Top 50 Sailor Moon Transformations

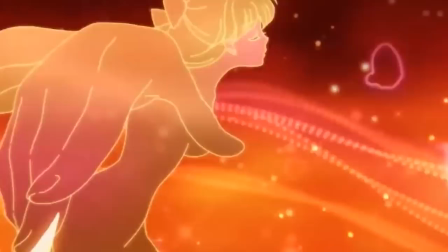16:33 The effects are toned down a bit so it's much easier to see Venus herself and she's not getting lost in all those stars around her.
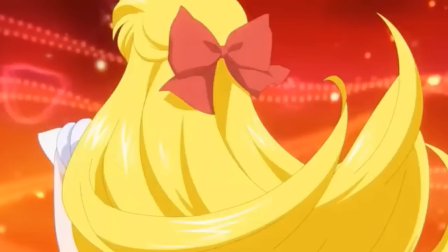16:40 The stars shooting up around her for her final outfit reveal is also just cool looking.
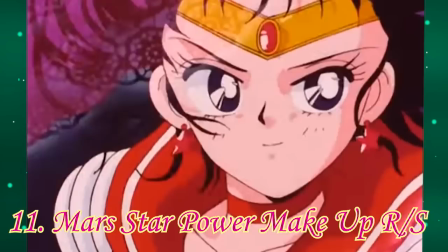16:45 All the colors in the background especially are just really nice to look at. 11.
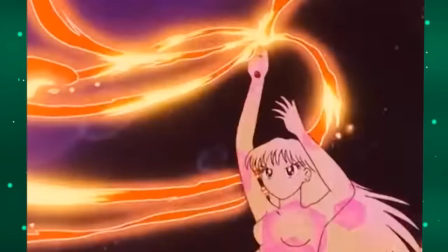16:50 Mara's star power makeup version R and S. This version really highlights the fire effects.
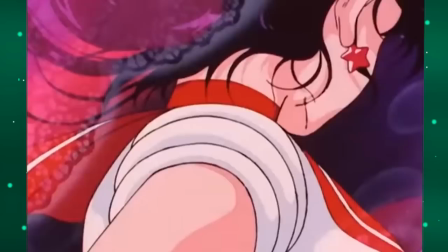16:55 I actually think the darker background helps here because she naturally pops with the red sparkles and her accent colors.
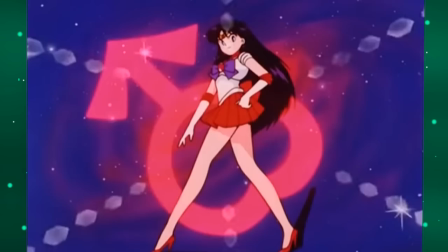17:02 Her smile is perfect and adorable. The only downside is her final pose has some off color choices.
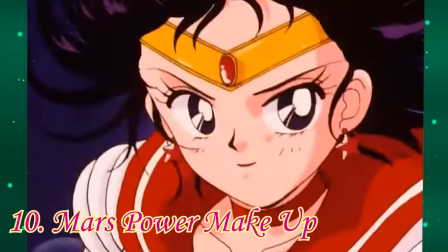17:09 Pink and purple don't really help her much, which leads us to… Number 10, Mars Power Makeup.
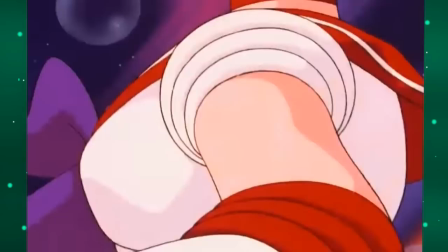17:15 Yes, I think the original Mars transformation is her best version.
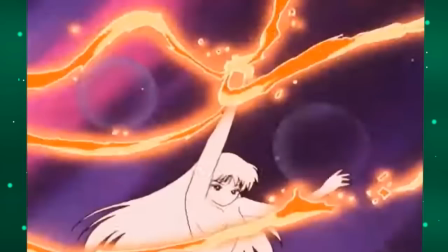17:19 It has all the things I've gushed about already, the colors help her pop, the fire effects look great here,
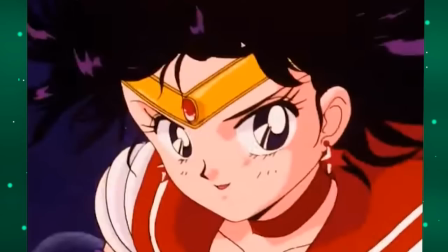17:25 the background isn't as dark and murky to brighten things up a bit, but it's that final pose in front of that wall of flames that just elevates it above the rest.
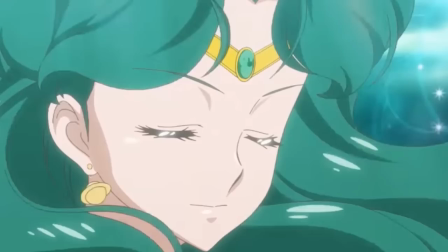17:34 She looks stunning here. 9. Neptune Planet Power Crystal.
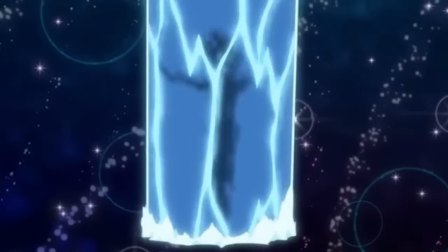17:39 Neptune doesn't get a lot of transformations, but I do think this is the best version of hers. All the gripes I had about the pacing before are fixed here.
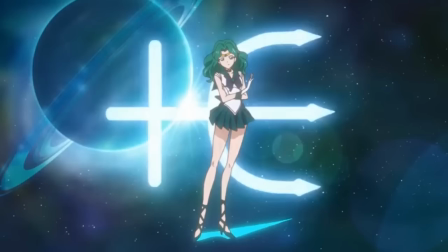17:47 Also, the colors of her sparkles and the background help her to really pop, highlighting the cool floating and water-like effect her body movement has.
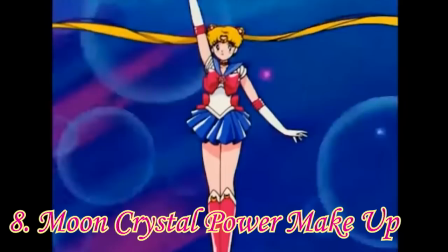17:55 Finishing it all off with her actually stepping into her pose and this one is just really lovely to watch.
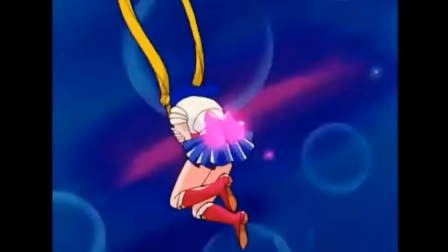18:01 8. Moon Crystal Power Makeup. She has a lot of cool looking spins to her body movement.
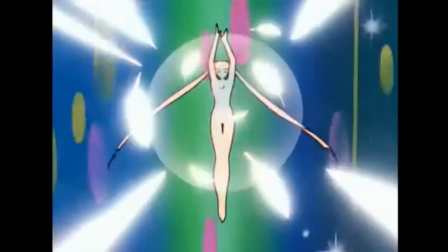18:07 Also the angel wings acts as a really nice accent to make those more simple shots a little more interesting visually.
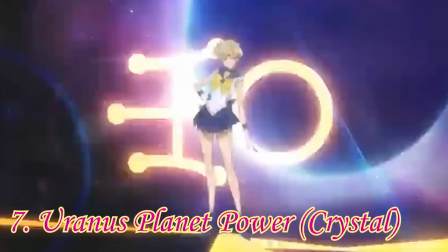18:14 Her hands go into a really nice pose for her gloves and there's just really nice fluidity to all of her movements.
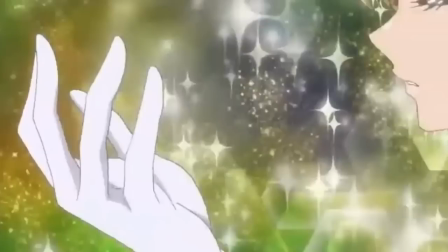18:20 7. Uranus Planet Power Crystal. I haven't gotten to talk about Uranus yet.
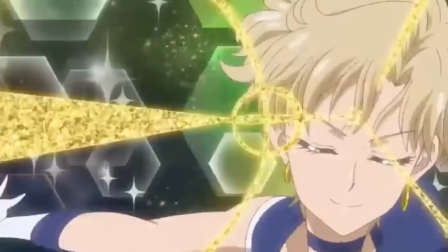18:25 It's because she has only two transformations and I really like them both. The colors here are fine.
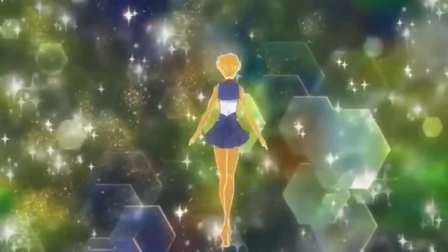18:32 What really catches my eye is the shape of the hexagonal sparkles in the background.
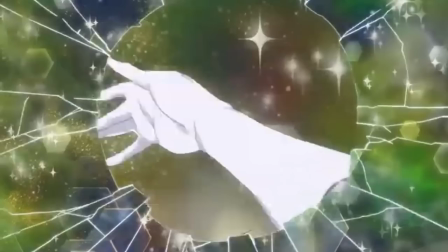18:36 That's really cool and not seen with anyone else's transformations. Her energy effect looks really nice, but this cracked screen effect is what really stands out.
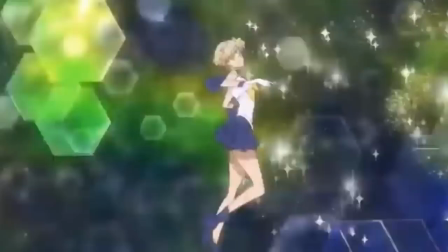18:45 Also, you gotta love that smile. Only downside, this final pose.
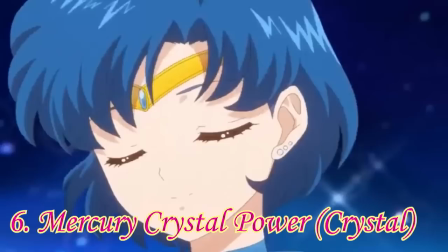18:50 Her body feels way too twiggy, like skinnier than usual. 6. Mercury Crystal Power Crystal.
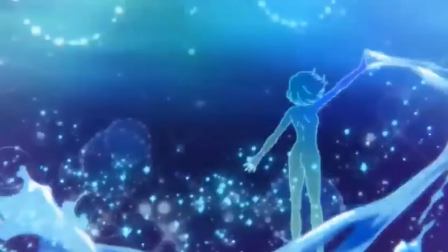18:57 Mercury's best transformation in my opinion. The water effects look great without covering her up too much or feeling lost in the background.
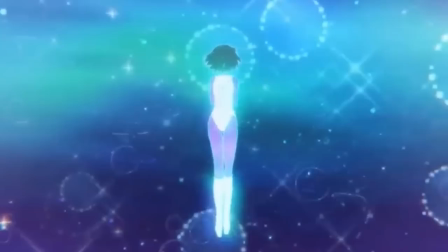19:05 I love how her outfit and boots pop into place. Her body sparkles a lot which really helps her stand out against all the blues from the background and her water.
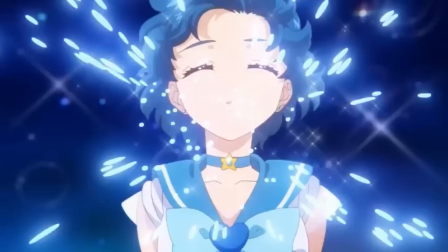19:14 And that water drip effect looks the nicest here with the stunning black, the blue ripple, and this burst of energy as she reappears in her full outfit.
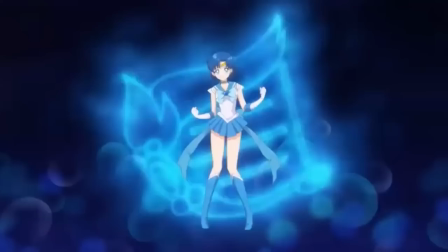19:23 And to top it all off, this little jumpy thing she does to get into position is so cute.
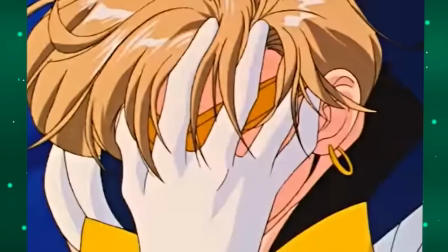19:29 5. Uranus Planet Power. Yes, it's back to Uranus.
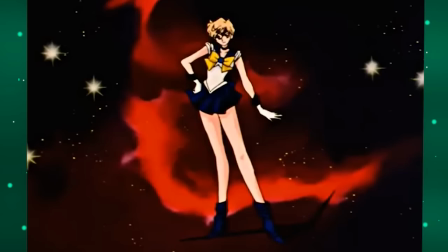19:33 Yes, I think this is not only her best transformation, but I think this is the best transformation from all of the other sailor scouts.
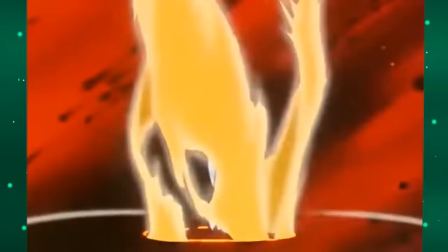19:42 The red-black background mixed with the blue-white effect on her body just makes her come to life,
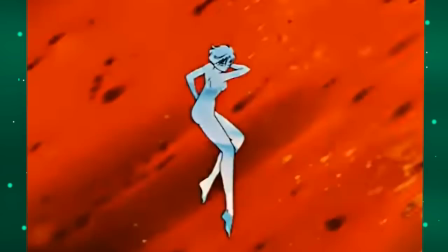19:48 and the sizzling effect of the energy being carved around her is so unique and it feels powerful.
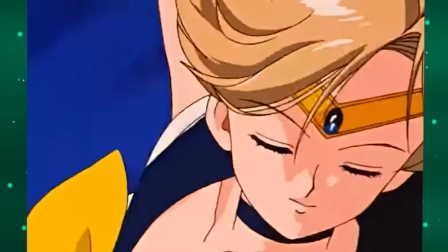19:54 The way it encircles her, revealing her outfit, it just punches you with energy. And her hair flip.
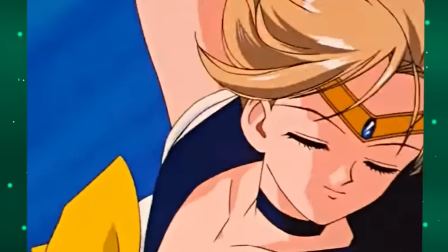19:59 Girl! Even the magical lipstick looks good on her with that saucy smile of hers.
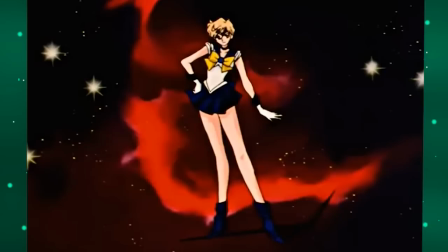20:04 Top it all off with the fact that she has some real meat on her bones.
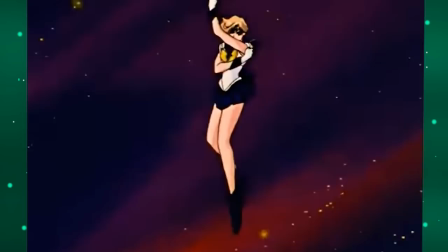20:08 Unlike how twiggy her crystal version is at the end of that transformation, Uranus crushes it here.
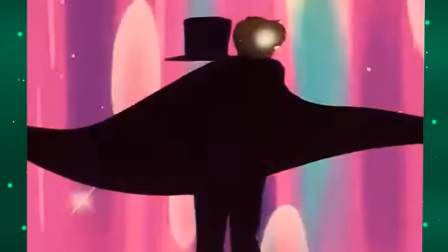20:14 4. Tuxedo Mask's Transformation I'll be honest, this isn't that good of a transformation, he doesn't move much, but I'm just amazed at the oddity of it.
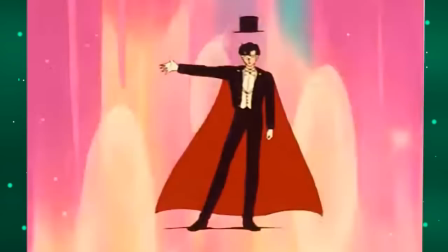20:24 I'm pretty sure this only ever played once.
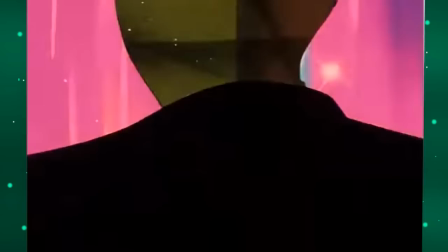20:27 The way the rose glows and how his hat kind of plops down on his head are just interesting new effects that the girls don't get.
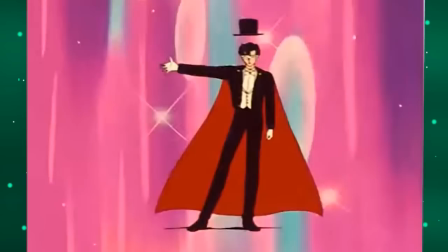20:34 Tuxedo Mask's transformation is absent of most of the overtop elements in Sparkles,
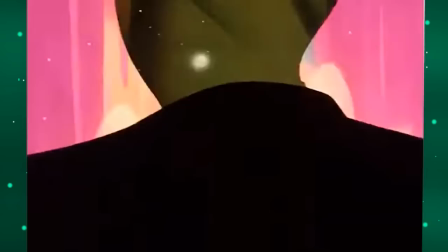20:39 which gives it an almost calm, simplistic style, which is a neat change of pace.
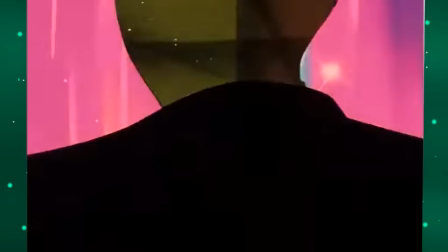20:43 This also has the distinction of being the only time the background is a brighter color than his body sparkles are, which are the much darker color.
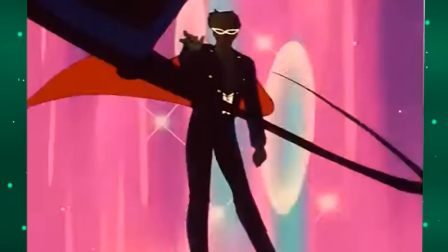20:52 Usually it's reversed for the girls. It's just so unique and always seems so cool to me.
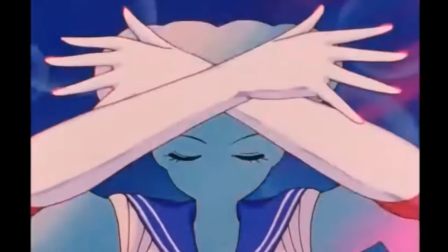20:57 3. The OG Of course it was gonna make it this high on my list, it's a classic, it's iconic.
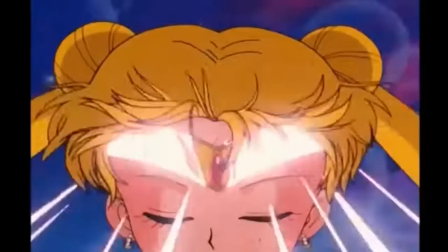21:04 This is the standard with which all other transformations has had to base themselves off of.
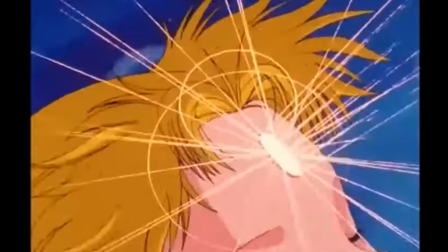21:09 This transformation is arguably the biggest pioneer of the designs for transformations for every other transformation across all Magical Girl shows.
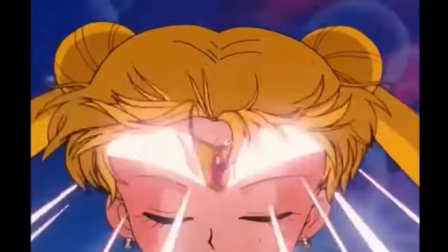21:19 It's bright, it's colorful, it's easy to find yourself enraptured watching all her accessories and clothing pop into place.
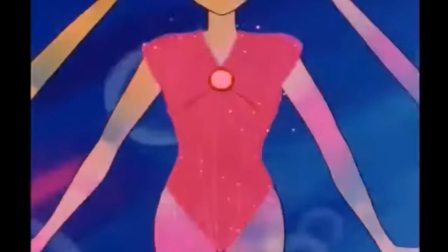21:26 The pink ribbon effect is intricately animated and looks beautiful as it wraps around her body.
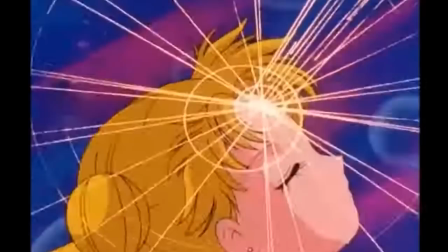21:32 The twist on her head as we zoom up to her forehead for her tiara to pop in is an intricate detail that must have been really challenging to animate,
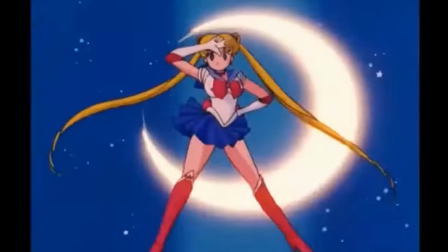21:41 so if this one's so great why is it not number one? Well it is a tad long,
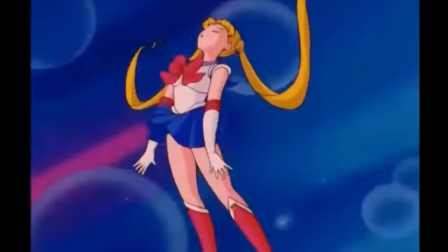21:46 but more importantly I think the final two take everything that makes this transformation so iconic and beautiful and really elevates it.
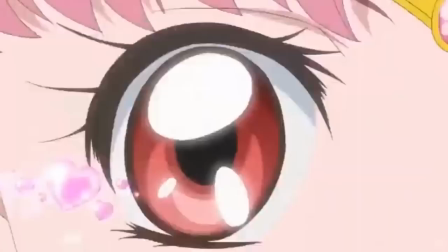21:54 2. Moon Prism Power Crystal Yes, Chibi Moon is number two.
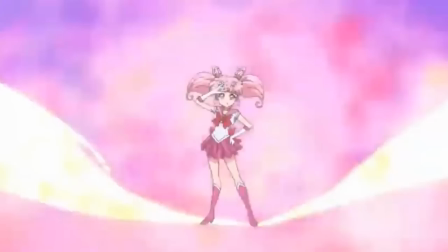21:59 Who would have guessed? Going from one of the worst transformations to the second best is no small feat.
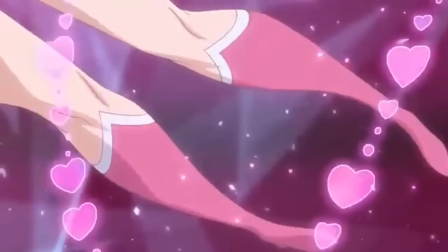22:07 First of all, the sound effects for this one are so plucky and cute.
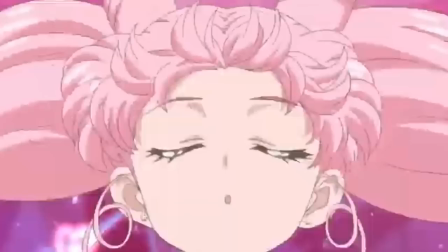22:13 The way everything pops into place is just adorable and it's nice getting to see all of her accessories
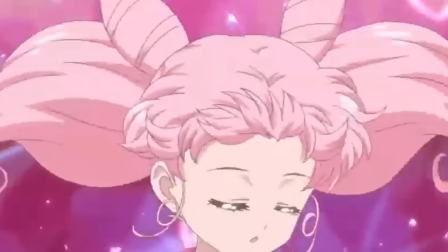22:19 popping in without having the camera do loop-de-loops around her whole body like how we usually get to do.
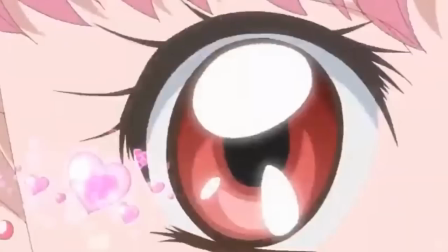22:25 We just cut to the important bits and they pop in almost on a rhythm.
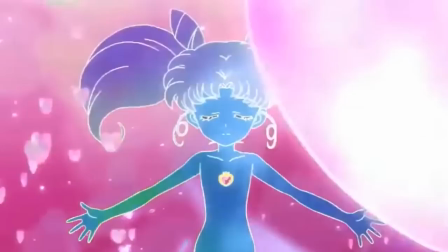22:29 Finishing the whole thing off with an adorable smile from Chibi Moon and a final pose that has her icon magically shining into place.
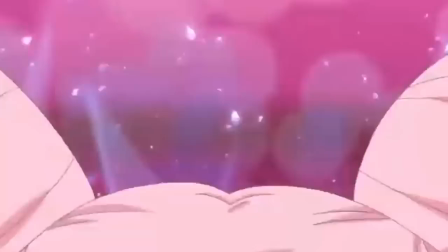22:36 It all looks so good, it's the perfect length, great colors and expressions, it's just really fun to watch.
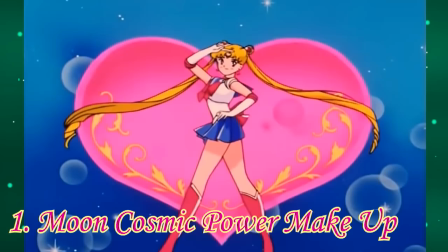22:43 Number one, moon cosmic power makeup.
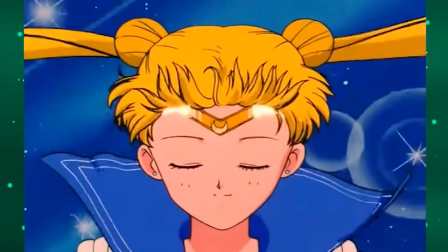22:46 Everything that was so great about the original Sailor Moon transformation easily gets used in even better ways here.
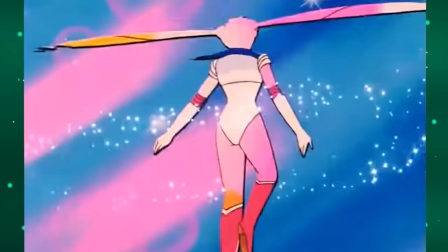22:53 Keeping her body sparkles definitively white, yellow, and pink helps her stand out really well against the blue background,
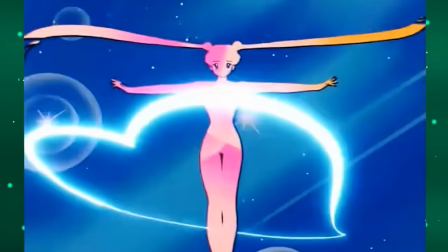23:00 which is a dark enough blue as to not distract from her outfit and effects, but also a bright enough blue to not feel muddy or murky.
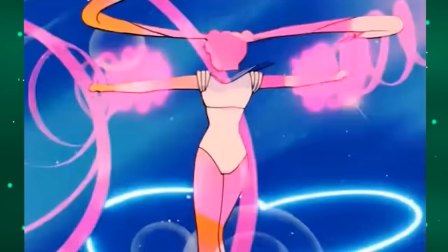23:07 The heart that spins around her is an elegant touch, highlighting her spin even more. Usagi twirls a lot in this transformation and it looks amazing, especially her hair!
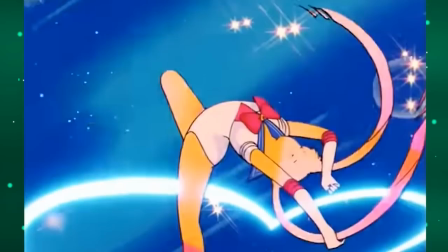23:18 Her pigtails never feel in the way or feel wonky. Watching her spin and twirl as her outfit, gloves and boots pop into place looks almost as if she's dancing.
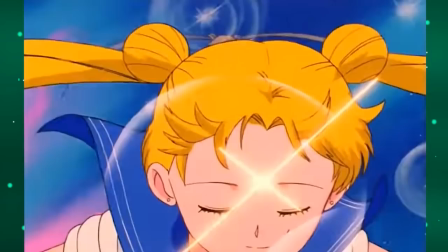23:27 It almost feels like she's just having a lot of fun with her own transformation.
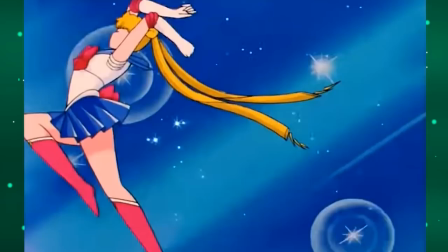23:31 This jumping pose she takes after her skirt pops into place is just a little bit of extra movement and energy that gives the whole thing this exciting vibe,
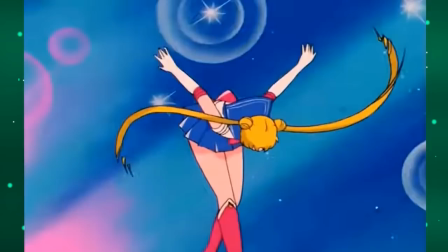23:40 finishing off with one more spin and a graceful bow. Almost as if she knows she's putting on a performance and she's happy her audience is here to see it.
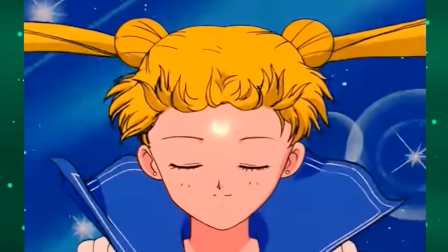23:48 The last touch of her accessories pop into place quickly enough where it doesn't feel like we're taking too long,
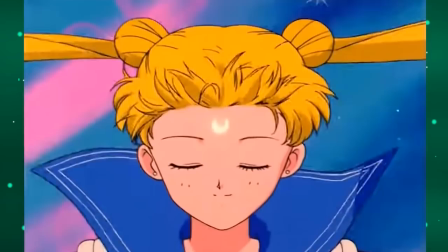23:54 but it also uses these bright pink sparkle effects that really helps highlight them so you can still see them even on top of all of her colors in the background.
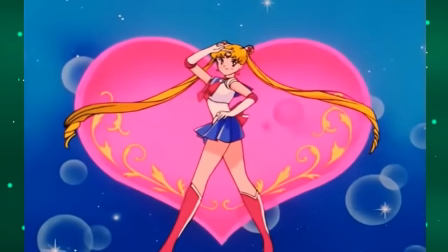24:02 One final twirl and she lands in what is probably her coolest looking pose and the pink heart behind her is just a really nice touch too.
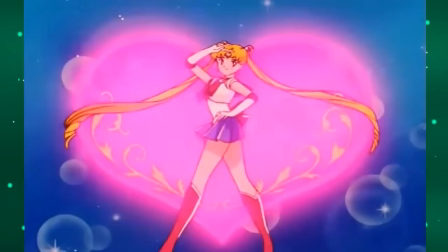24:11 This transformation goes above and beyond and it's just so much fun to watch every single time.
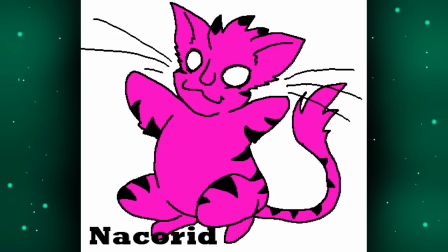24:17 Well done Sailor Moon. Shout out to my $10 patrons, you're all amazing.